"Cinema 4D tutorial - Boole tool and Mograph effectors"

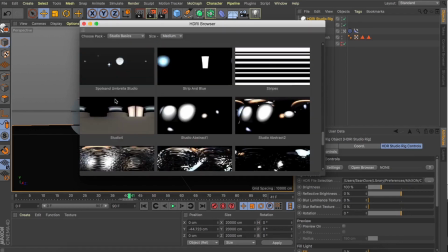It's really quick, really easy, and just by using some of their inbuilt presets, you're able to create some really nice looks.
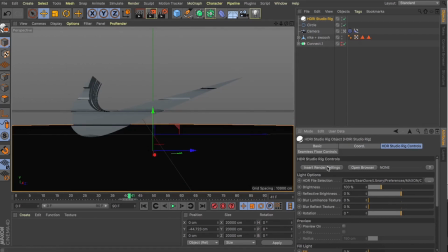So with one of them selected, we can then insert some render settings. Let's just go medium for the moment. And now when I toggle this preview, you can see we're getting a representation of how the HDR is going to be interacting with our scene.
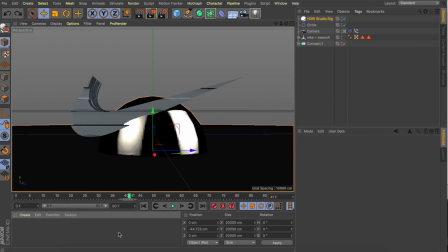All right, great. Let's make a real quick texture, give it a bit of reflectance, give it some Fresnel for that fall off, and then we'll have a look at what we've got.
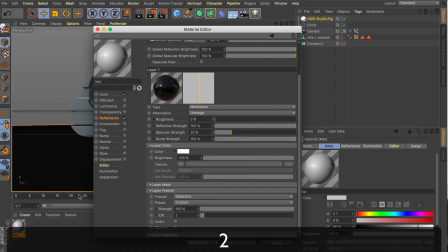What I like to do in the Fresnel is increase the IOR just to add a little bit more reflection.
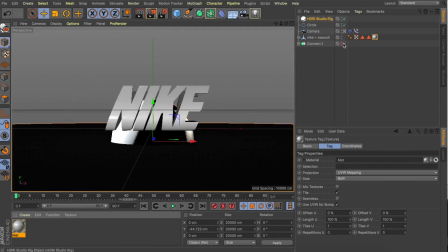Let's turn our preview back off within our studio rig and let's have a look at this. Now when I hit render, we're getting some really nice reflections from the ground.
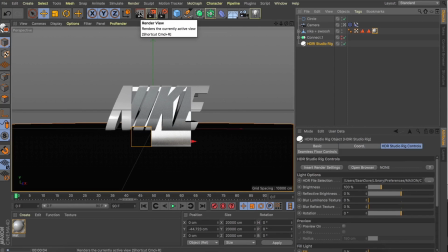We're getting those nice contact shadows on the ground. And this is great. You can see that rendered really nicely.
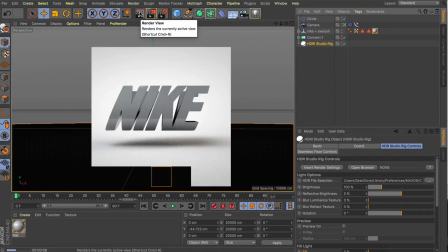And what's great is they've got these presets built in so
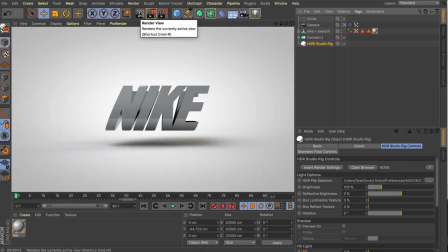you can spend more time on your scene and less on that back end stuff of how to make your scene look great.
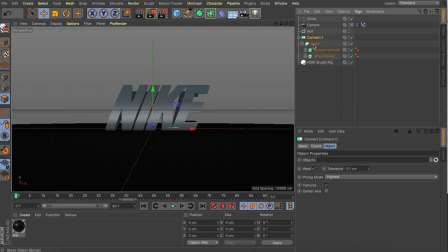All right, now that we've got that out of the way, let's go back to our initial connect. I've deleted that merge geometry, and I want to show you something else.
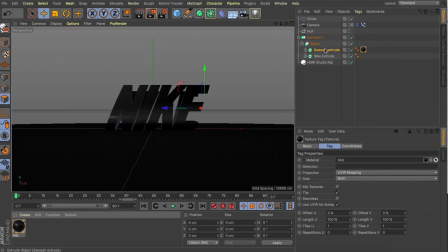What's really cool with this Boole tool, before we collapse our geometry, we can actually apply two different textures to our two separate extrudes,
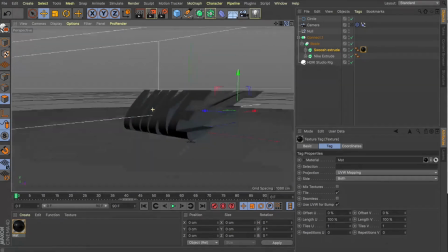and what this is going to do is hold up the integrity of those textures where they pass through each other.
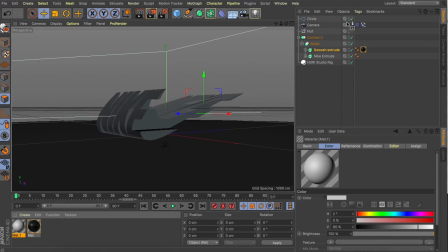What I've added is that black material to our swoosh extrude,
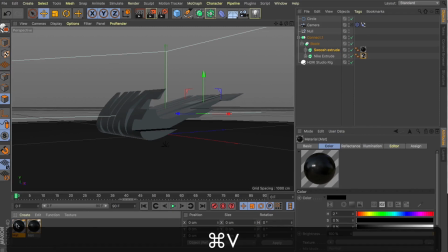and then a nice white material to our Nike extrude, and you can see what's happening as they intersect and pass through each other.
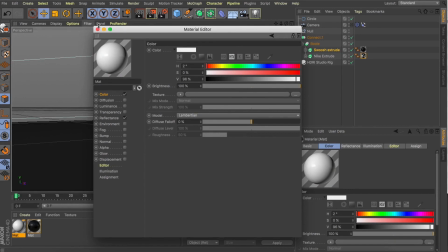We've now been able to play with these couple of different textures, which makes for a really cool look.
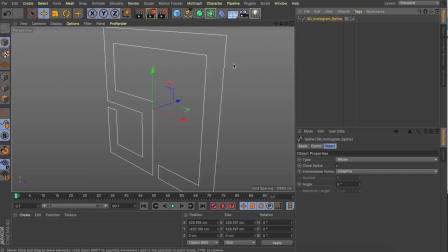Now what's really cool about how we've built this is at any moment we can drop this out for a different spline or a different shape and create something completely new.
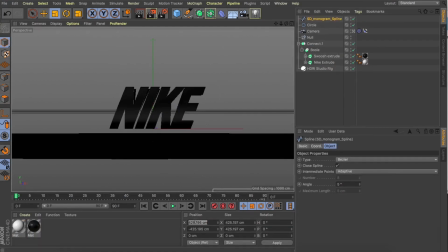So all I've done here is dropped in my SD little monogram.
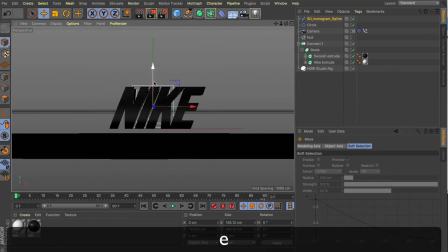I'm going to reposition it to the same spot as the Nike text, by dropping it into the hierarchy, hitting Shift C, reset PSR.
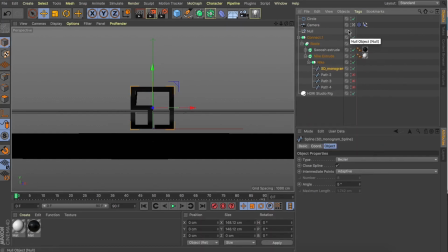Let's toggle off our Nike splines for a second. And now let's have a look at this. We've now got this look of morphing between a couple of different brand marks. Perhaps you're working on a collaboration.
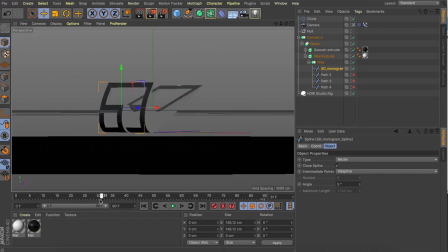This is a really fun way to interact and present the mark in a more unique way.
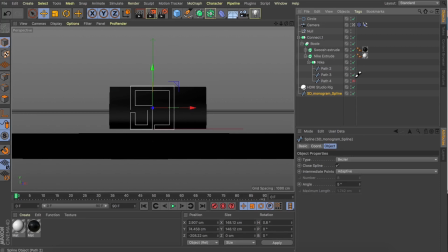All right, I'm gonna hide that monogram for the moment. Turn back on our Nike text. What I want to look at now is, rather than animating the camera, let's actually animate our geometry. What I want to get is a nice spring as this settles into its final position.
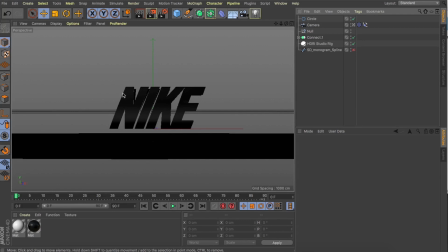All right, so now that we've got those couple of separate textures on our Nike and the swoosh, let's make a copy of our connect, collapse it by hitting C, and then now let's rename this Nike plus swoosh. Again, we're going to do some really simple keyframe animation. So with our geometry selected, let's go to frame 0.
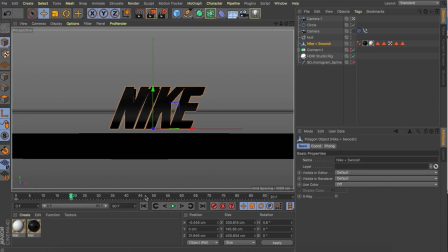I'm just going to add a keyframe. Then let's come forward those 20 frames again, add another keyframe, just so we've got that 20 frames at the beginning of holding.
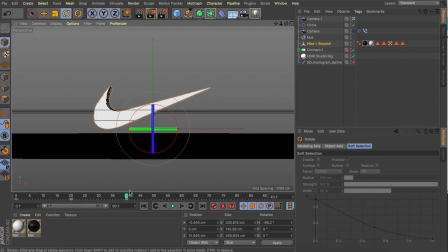Then I'll come forward 40 frames. What I'm going to do is rotate this 90 degrees and add another keyframe. Now it looks like we might have gone off center a little bit here, so I'm just going to grab our axis move tool and just reposition it slightly.
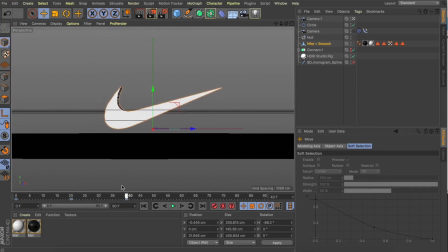And great, now that's snapped back and our Nike tick is more center frame. Perfect, we've now got our geometry spinning around so we can see both the marks.
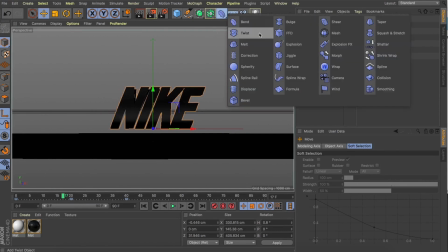Now a really easy way to get some nice organic movement as this happens is to add a jiggle as the child of the geometry.
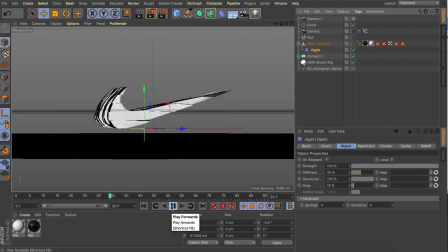And look at that, we now get this beautiful animation as this settles into its final position.
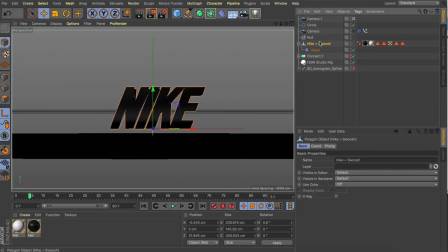All right, what we're gonna do now is come to frame 25, and I'm actually gonna rotate this back the other way a little bit. It's kind of like that rule of turn left to turn right. We're getting that little bit of build up, and it just helps. It's just gonna really help sell this look. Let's have a look at it.
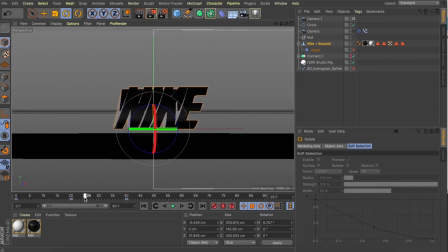We hold, we turn a little bit, and it's a way to sort of show that build up of momentum as we whip around to show the tick. All right, great, this is looking really good. It's now time to animate our geometry into the scene.
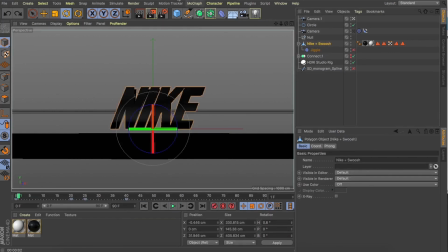Let's come back to frame 0, and with our geometry selected, I'm gonna hold Alt and drop it into a fracture.